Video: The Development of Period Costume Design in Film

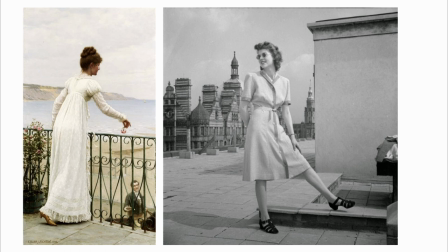242s
Additionally, the slim, classical silhouettes from the era were probably not what people wanted to see when they went to the movies,
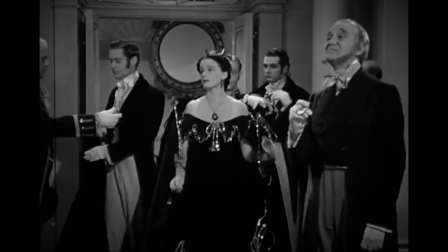249s
eager for an escape from their lives of rationing and wartime stresses.
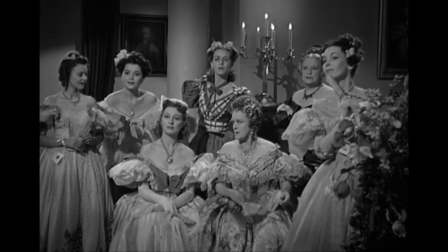253s
Instead, the silhouettes of the 1830s provide volume, extravagance, and a beautiful, if brief, escapist fantasy.
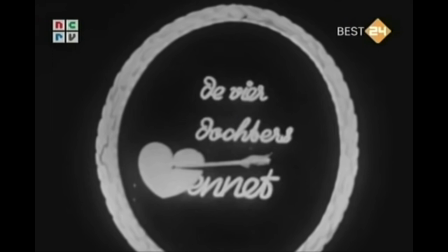261s
The trend of costumes not quite belonging in the setting of the film continues in the 1961 Dutch miniseries De Vier Dochters Bennett,
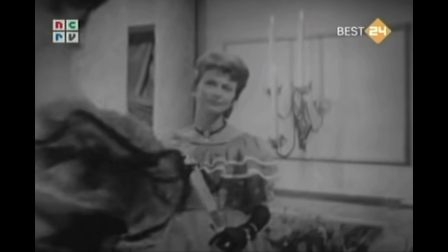269s
or The Four Daughters Bennett.
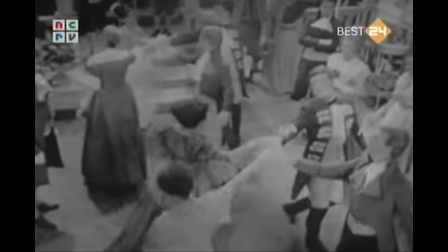271s
It's hard to say exactly what period is being emulated in this adaptation, but I would place it at approximately the 1850s.
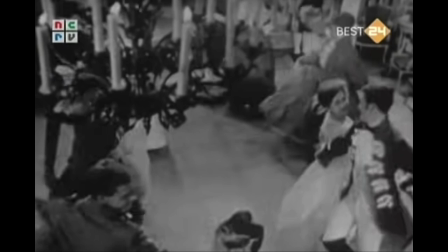279s
While it doesn't seem as though the reasoning behind this anachronism is as developed as it was for the 1940 Pride and Prejudice,
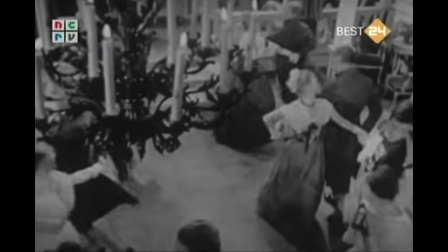285s
it shows an interesting trend, especially as we look at the developments of costumes in later adaptations.
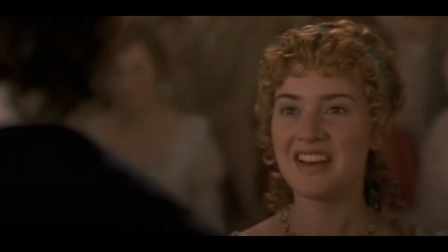291s
The 1995 Sense and Sensibility is the third movie I watched, and it's the first one that has clear influences from approximately the Regency era.
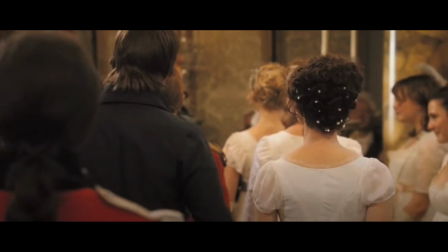299s
This, as well as the 2005 Pride and Prejudice,
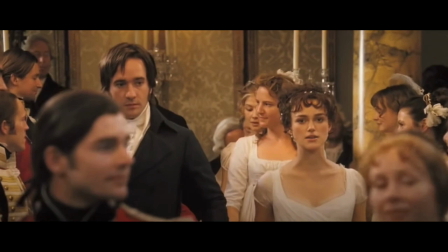303s
is said to have taken more inspiration from the fashion trends of the 1790s and 1800s, as opposed to the 18-teens when the novels were set.
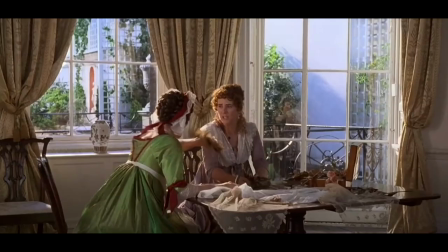311s
I group these two movies together because, to me, they represent the growing trend towards historical accuracy in much the same ways.
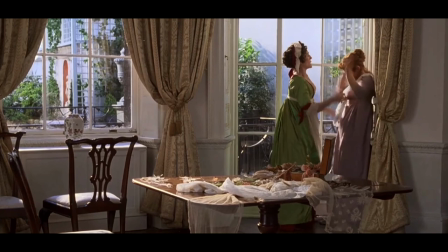318s
The costume designers for Sense and Sensibility, Jenny Bevan and John Bright,
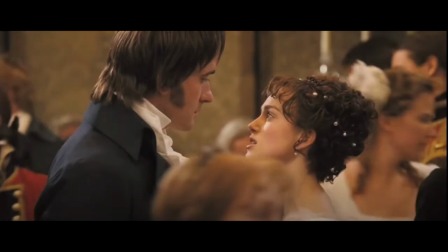324s
were clear that historical accuracy was a priority for them when designing the costumes for the film Similarly,
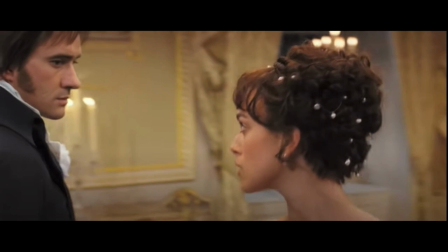330s
Jacqueline Duran, the Academy Award-nominated costume designer for Pride and Prejudice, consulted contemporary drawings when creating the costumes
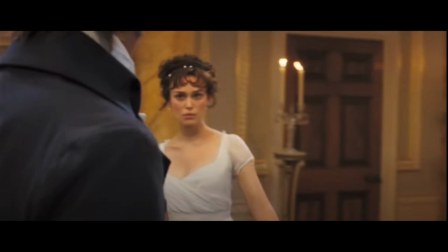338s
Concessions in direct recreation of historical styles were made for Pride and Prejudice in favor of modern aesthetic appeal,
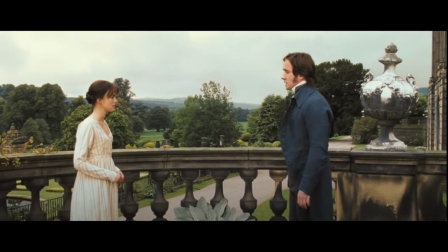345s
but the costumes still clearly try to evoke Regency styles. While not perfect, these two films clearly draw influence from the Regency era,
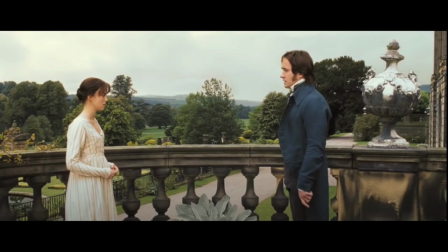353s
while still being imbued with distinct stylistic choices in order to tell the story visually.
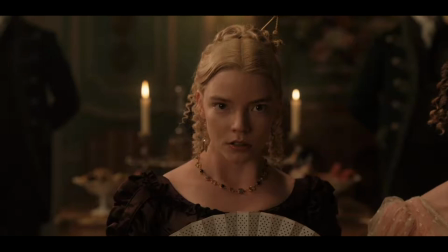359s
Lastly, the 2020 film Emma is an example of historical accuracy in costuming taking full priority.
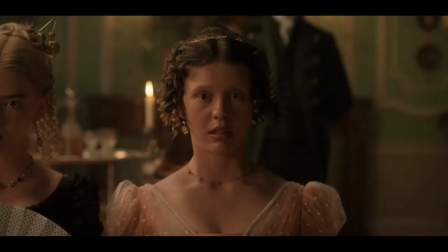365s
The accuracy of this film is taken to an extreme,
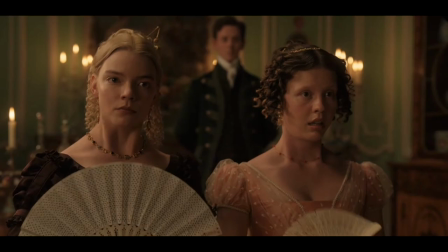368s
as is every other aspect of its set design, music, and its depiction of social norms and customs.
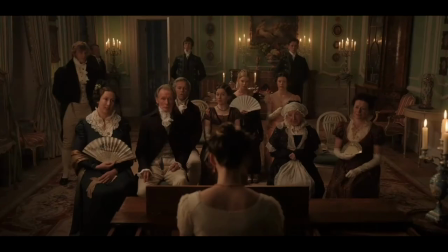374s
This film is first and foremost a beautiful showcase of life for English aristocracy in the early 19th century, and it excels in this domain.
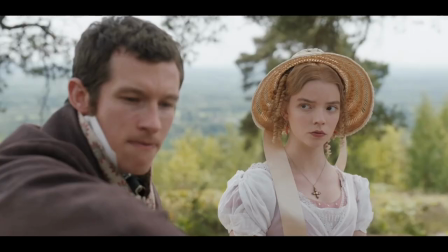384s
In looking at these five films, an interesting trend stuck out to me.
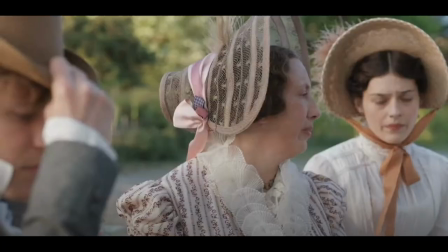388s
It seemed to me that as time passed, filmmakers were willing to include costumes that didn't conform as closely to the contemporary fashion trends.
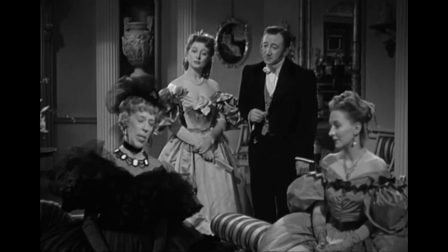396s
In 1940, costume designer Gilbert Adrian decisively changed the fashion for clear reasons that today we can trace back to historical events at the time,
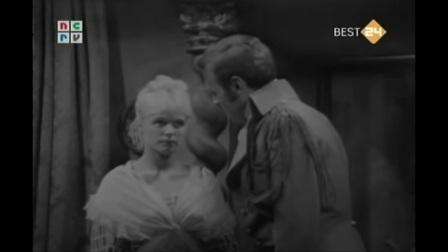405s
but the others are a bit more nebulous.
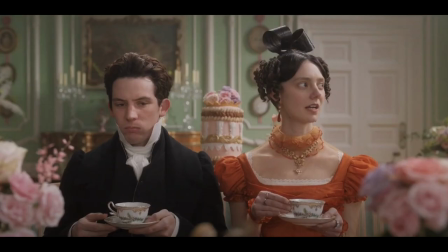408s
From the four daughters Bennett, with its ambiguously mid-century silhouette, to the tight ringlets and ridiculous top knots of Autumn DeWild's Emma,
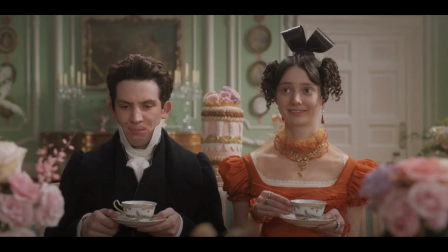415s
we can see a gradual transition from something that is perhaps more pleasant to the modern eye,
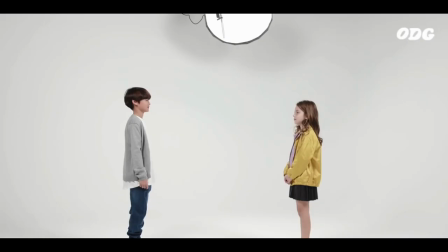420s
to something that clearly adheres to beauty standards of the past. A potential reason for this could be a greater sense of open-mindedness in audiences.
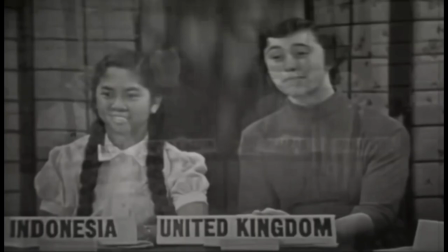429s
Since the 1940s, we have been exposed to different people and cultures to an ever-increasing degree,
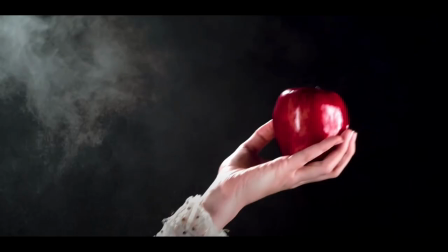435s
and with that has come more awareness and appreciation of diverse aesthetics. This appreciation extends to fashion of the past as well.
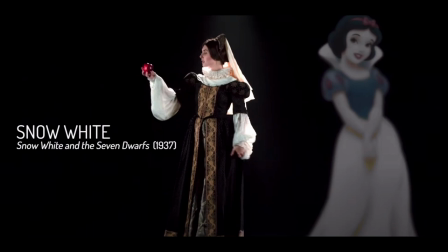443s
Just look at the rise of online content surrounding dress history and how things actually looked.
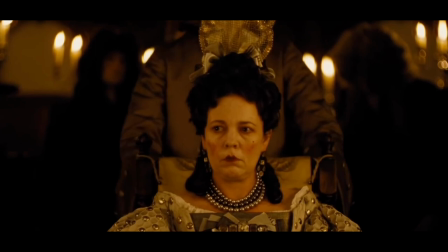449s
That being said, one shouldn't inherently snub costumes that they deem historically inaccurate.
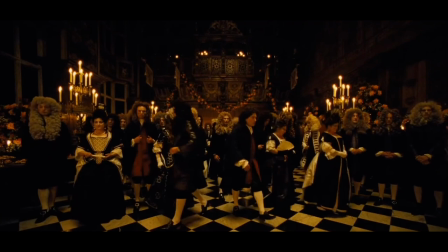454s
While period costume designers do have a responsibility to research and respect the era they are depicting,
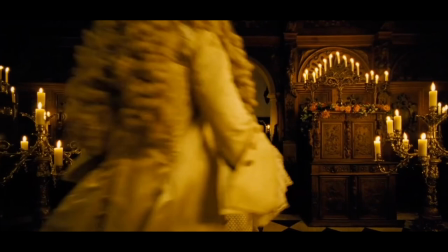460s
costume design is at the end of the day a tool to convey stories and meaning.
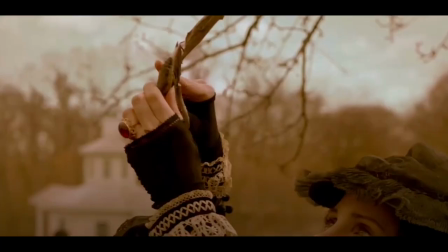465s
Creative liberties should be encouraged, and I, for one, am excited to see artful costume design that combines well-researched history with modern innovations.